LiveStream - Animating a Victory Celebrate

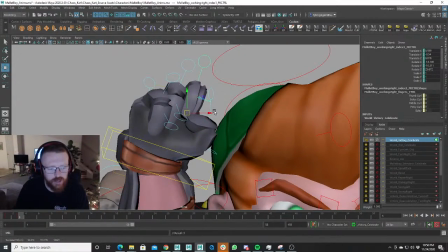You've got to really make a decision here with these, because it feels a little too close to me now.
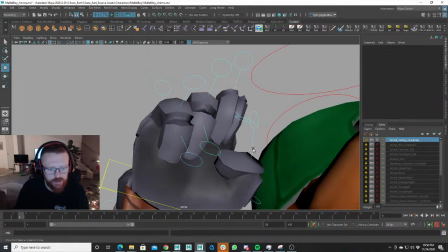I think this is a good pose. The thumb technically isn't overlapping over the fingers here, and that's fine.
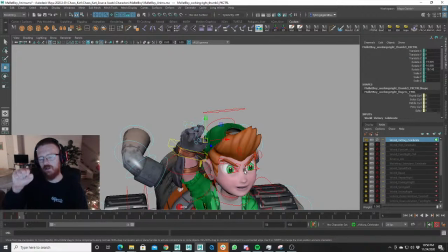This instance, right? People are just gonna see the overall outline of the hand, and the hand is more doing something like this, right? People are just gonna see the outline of that hand mostly, and so they get the gist of it, and their eyes,
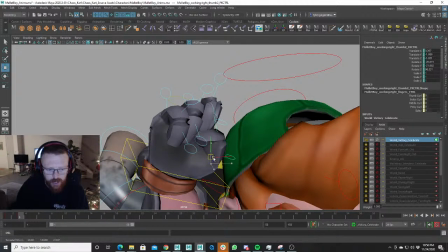their peripheral vision, if you would, will see that, and they'll look over it because it looks technically correct.
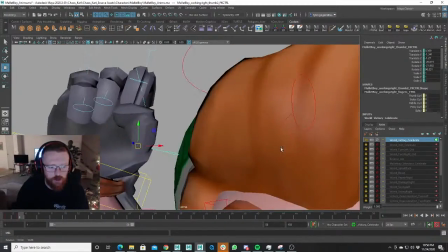And you know what? We just pulled that thumb up, and it's looking a lot.
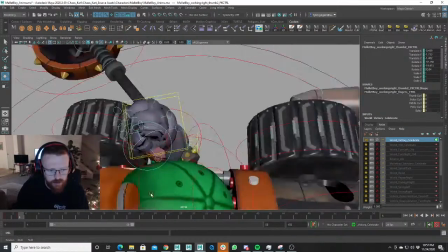I like this a lot more because it is overlapping the fingers, and looks better that way.
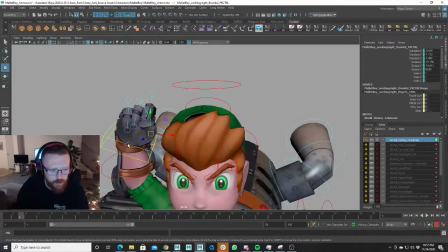Maybe we can point this hand down.
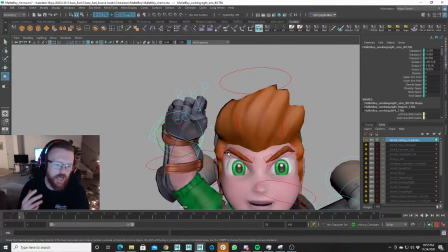And I'm focusing on this hand a lot because this hand really is the big personality of this pose, right? It's the biggest part of this pose and the biggest part of this animation, really. I shouldn't say pose, biggest part of this pose. This pose is the biggest part of this animation. This is storytelling animation, right?
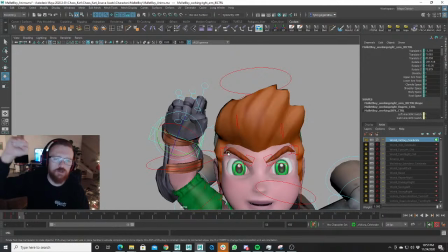If you see somebody doing this in one pose, this pose is telling the story of what's going on, right?
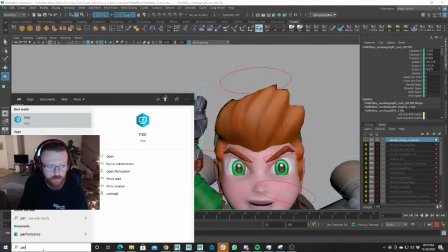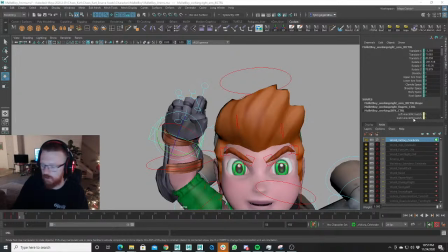Sorry, I just got to pull something up real quick. This pose is really telling this story, right? And so we want to, and the fist is the most important part.
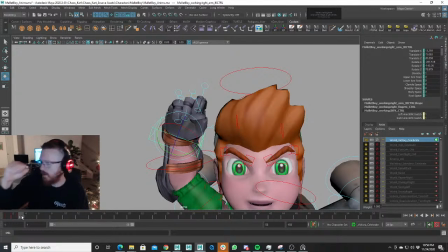That's what people are going to be looking at the most, because they are looking at, that's what they're looking at. Okay.
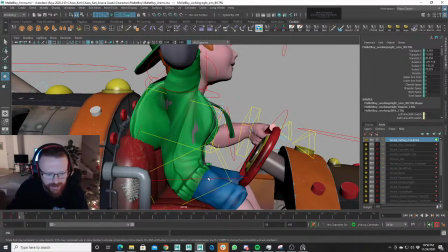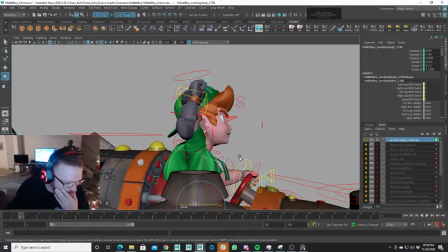Okay, so we're going to have him looking over this side, and we might, let's see, let's have his hand actually following his, so we're going to be switching it twice in this scene.
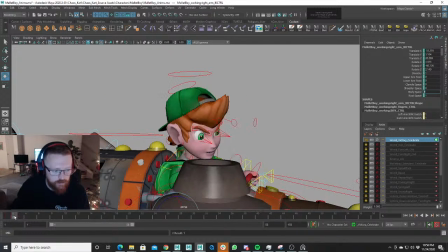It's going to here, let's see, but in this one, it's switching, and then we're going to switch it again.
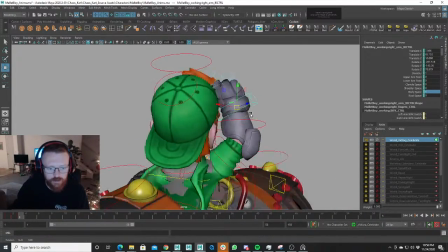I just got to and we just need to reposition that.
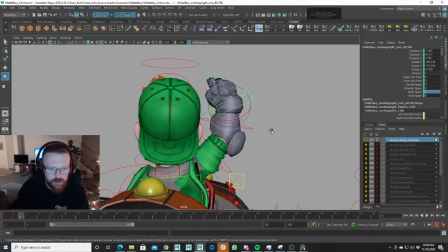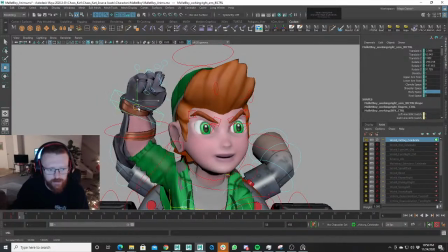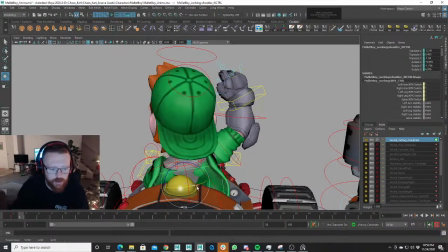Right, and then we're gonna want to turn his body. Oh shoot!
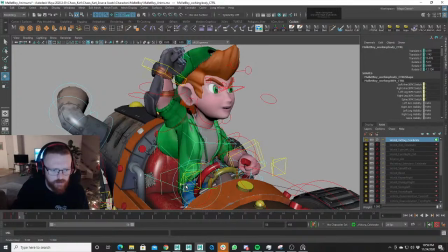What's it following? Let's see. What's his hand following? His hand is following. I want it to follow his shoulder there. So body space, let's go like that, and then let's change it to shoulder space.
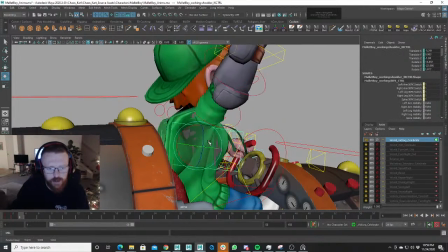Let's see if that's following. Yep. Okay.
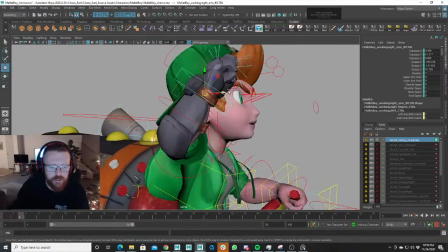The reason, and for obvious reasons, I wanted to follow the shoulder space because he's going to be rotating his chest the most, right? His core will rotate a little bit, but his chest is going to rotate the most, and he's going to be doing that, right? And so we want to have it follow the chest.
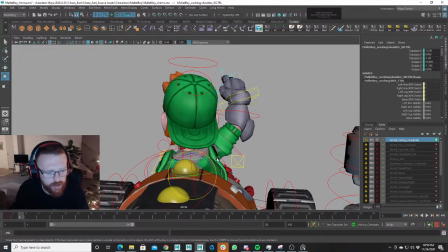Yeah, the hand pose is looking fantastic. I just love the hand pose. It's looking so much fun.
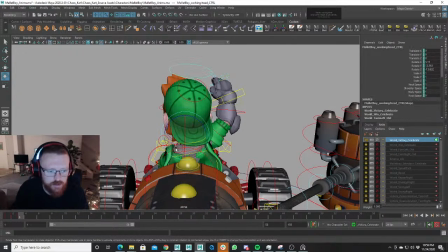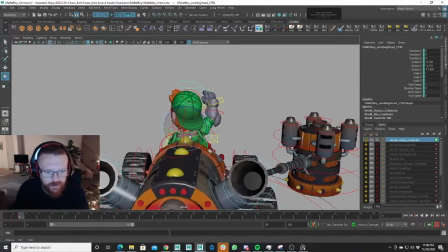Hands are the hardest thing to draw. They're not too hard to pose out because it's, you know, CGI and everything. It's 3D and you have these controls and everything, but they're hard to draw because they're so important, right? They can make or break a drawing, right? Easily. The hands don't look accurate.